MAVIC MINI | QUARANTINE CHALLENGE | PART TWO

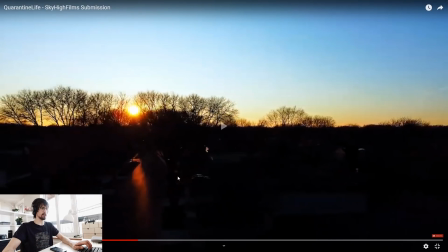493s
Simplify your edits, and it will be
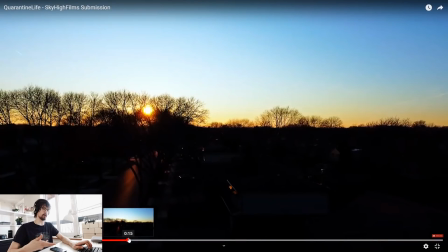497s
much easier for you to start creating something that's a lot more enjoyable. Like here, from here, it starts with just with no motion.
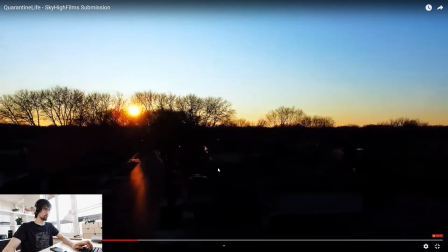510s
Then you start to move, and then you stop.
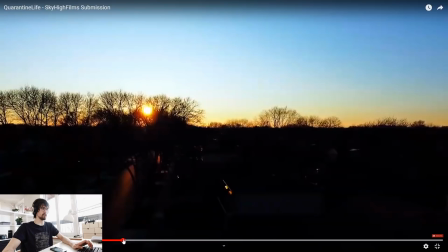513s
I would cut it out completely, or maybe just leave this part without the sped up,
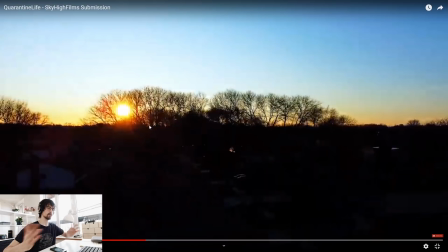519s
like in normal speed, so we have this smooth motion with the sun behind the trees.
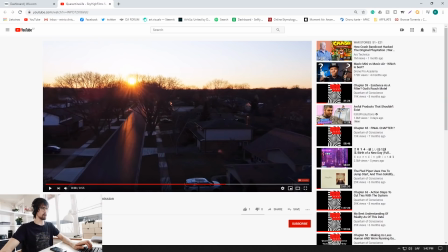526s
Maybe something like that. Practice. Use only the best shots in your videos.
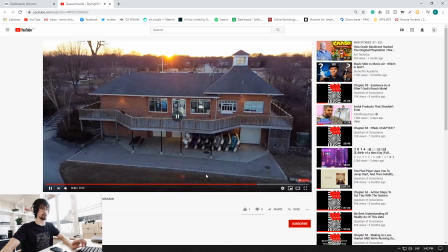533s
Like this is good. The last rotation shot is very good. I would also add a little bit camera tilt that would liven up it even more.
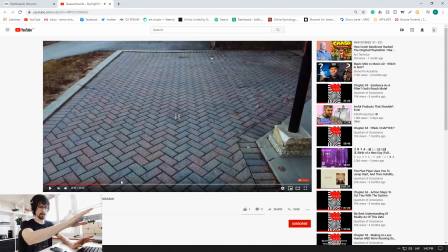543s
But yeah, those black cuts, don't do it. Simplify your edits. It will look a lot better. Good job. Our next submission comes from Matt. Let's see what Matt has made. Alright.
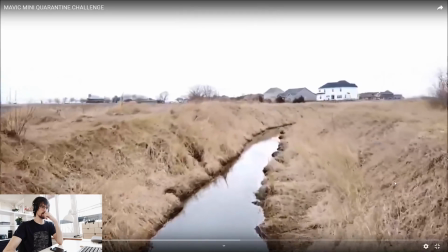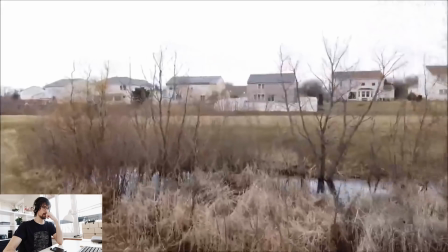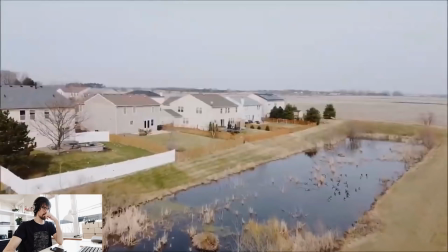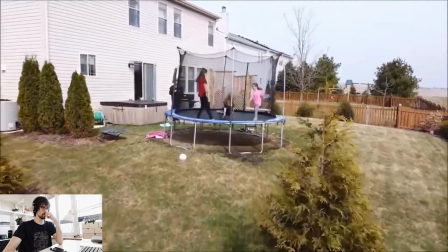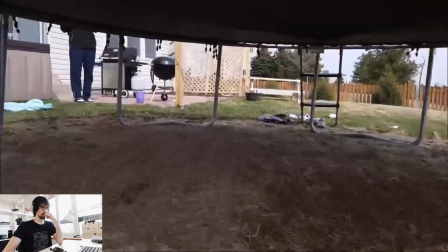591s
Whoa.
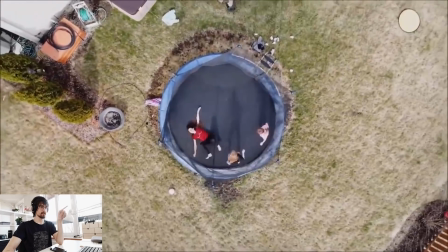596s
This is a good shot.
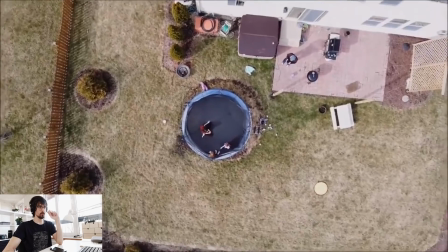600s
Simple and good. Although would be better if you
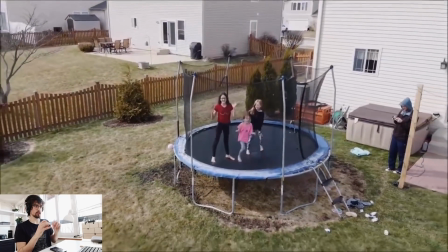606s
would like had the rotation, because here we can see the rotation starts to go
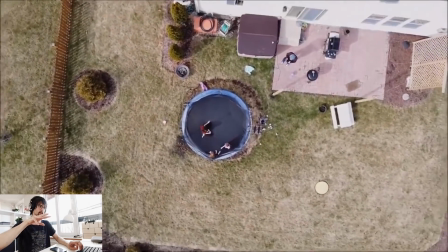612s
faster, and then it kind of turns a bit more. Like, make sure you make your rotations perfect, because yeah, that's how you want to do it. Thank you so much, Matt, for your video. Good job. Practice, practice, practice. Our next submission comes from Ben. Let's see what Ben has made. Let's check Ben. All right.
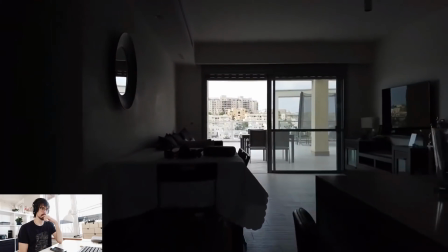640s
I already like this location.
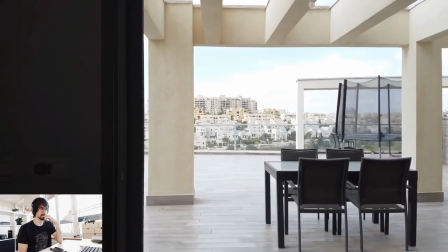646s
I guess those were the sensors that detected something.
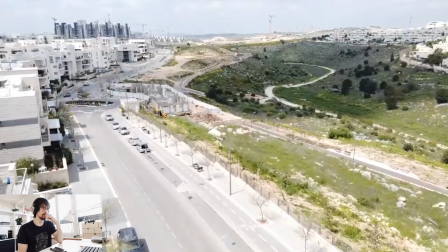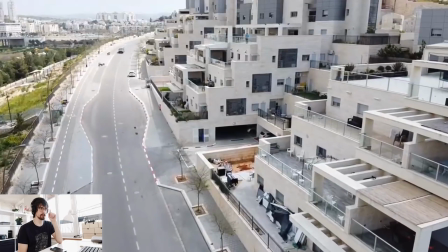656s
I would also add the camera tilt here and here as well. Wow, that's a beautiful location.
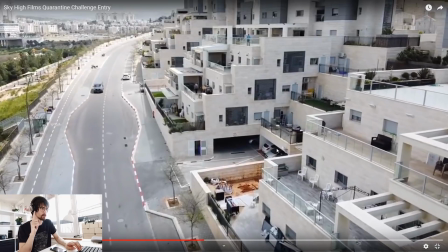666s
Yeah, here as we can hear, the music starts, you missed the cut.
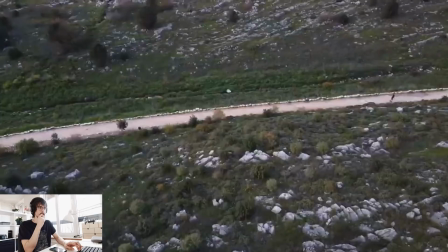674s
Here, you should have cut here, but you did not. But it's okay.
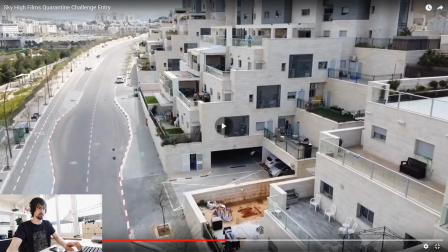681s
Now you know. And this shot right here, I would cut it out completely, because you're just hovering and looking up. In this shot, I would probably back up a bit and fly forwards and then tilt up the camera, revealing the city part. That would look a lot better. Also, Mavic Mini 5 Simple Cinematic Moves video, go check it out. There is this exact move, so it's very easy and you should learn it.
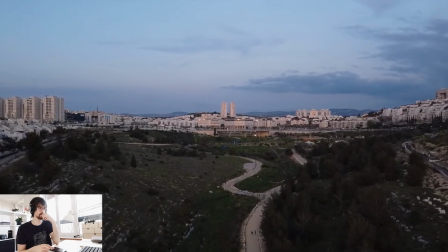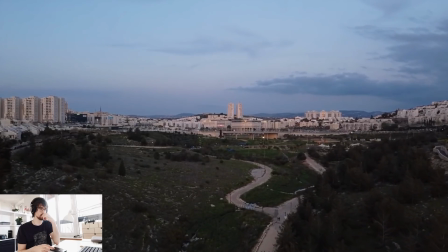Okay, good job. Good job on not overdoing the edit, but you missed some opportunities for some good cuts.
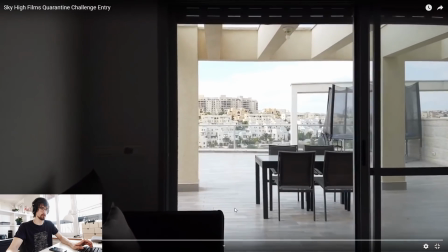742s
The first shot is cool. You're flying through the apartment.
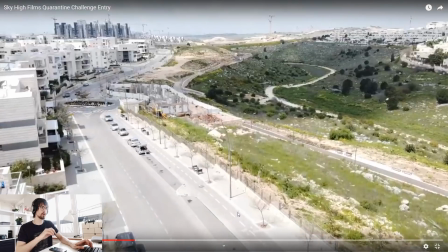750s
It's very cool, close to the walls and stuff. That's always cool.
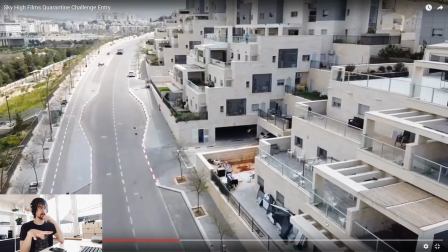755s
But here and in other shots, I would definitely introduce a camera tilting,
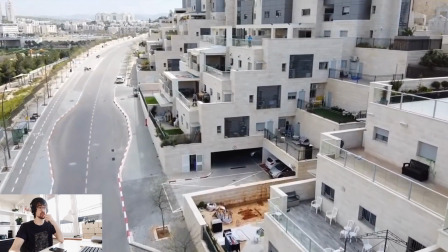761s
because that would make these shots a lot more exciting.
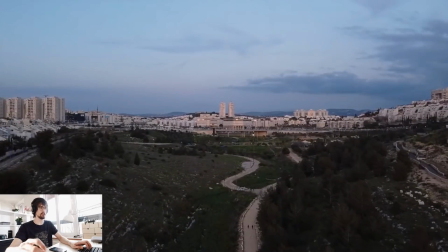768s
And this one I would cut it out, or just add a forwards motion like here, but with the camera tilt.
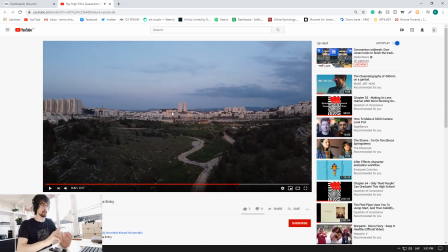776s
Yeah. So yeah, good job on that. Add more motions to your shots, and yeah. And here we have Radu Bogdan. Radu Bogdan has made a video as well. Let's see what Radu has made.
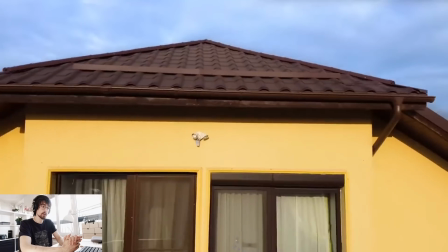795s
All right.
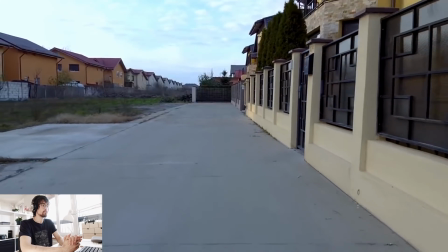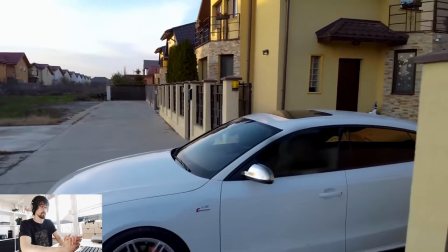802s
Wow, that was pretty cool.
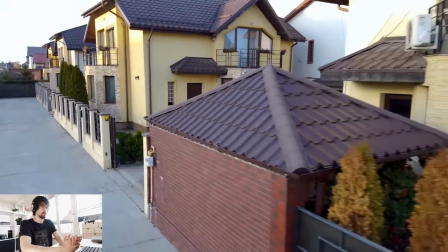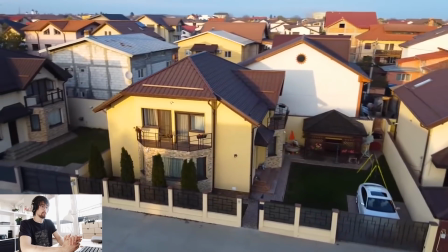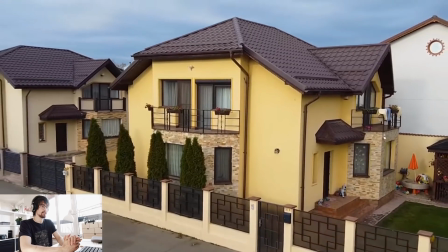816s
All right. Vertigo effect.
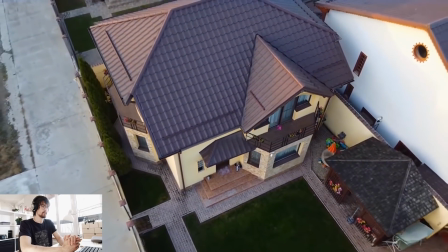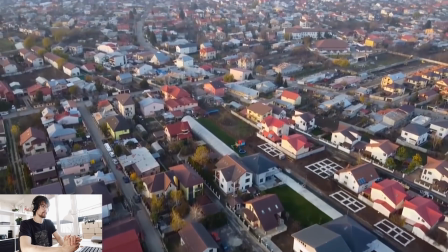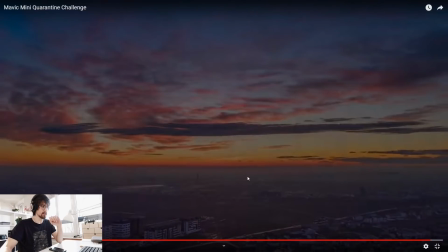831s
That's a funky cloud. Although it's a funky cloud, but I wouldn't put this shot in the end, because
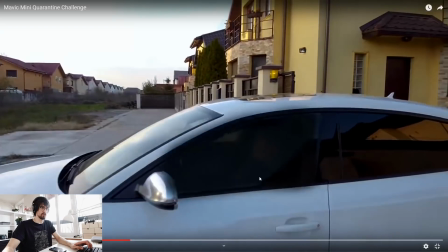841s
like, this shot was very impressive. This shot was very impressive.
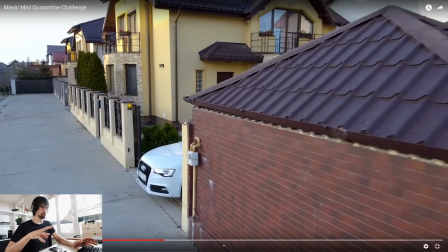847s
I like how you were combining many moves in this one drone motion,
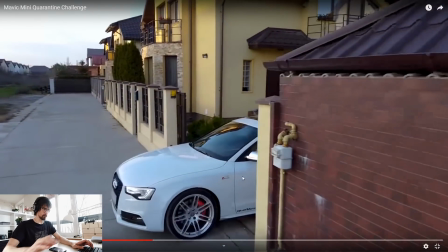854s
and you also have this car moving in the shot, which also livens everything up, and it just looks very exciting.
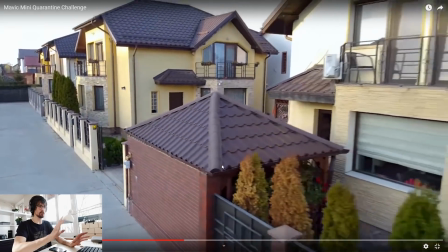861s
Good job. This shot was very good.
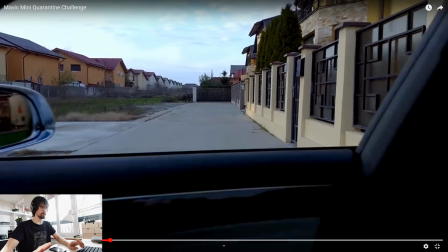864s
And the fact you flew through the, and then with this editing technique, very good.
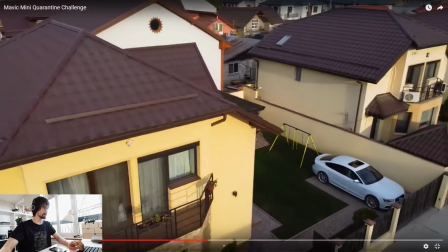871s
This is cool. This is very cool detail. And also the speed ramp.
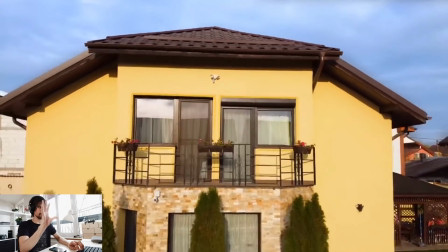880s
I like how you tilted the camera up while moving backwards.
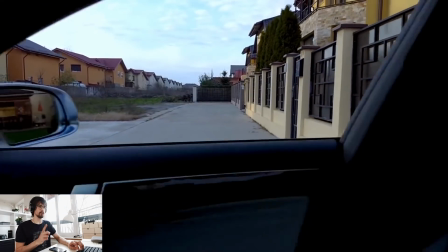884s
That's really cool.
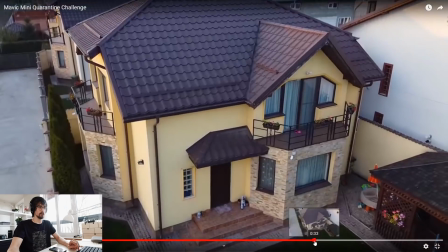888s
Yeah, and this vertigo effect, that's also very cool. Really, your weakest points are this shot and the last shot.
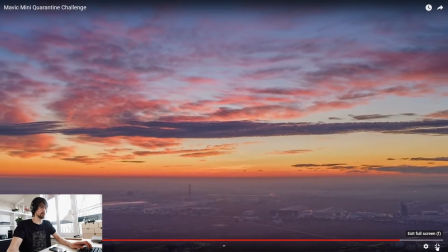896s
Last two shots are your weakest points. But the overall video, really good. Keep on practicing. I can see that your flying skills are much better than your editing skills, but your editing skills are also good. You just need to know which shots you should cut out, because the last two shots could have been out of the video completely, and now the video is kind of suffering from those two last shots. If you would cut them out, the video would suffer. The video wouldn't be suffering, so yeah. Let's check Arnaunos. What have you made?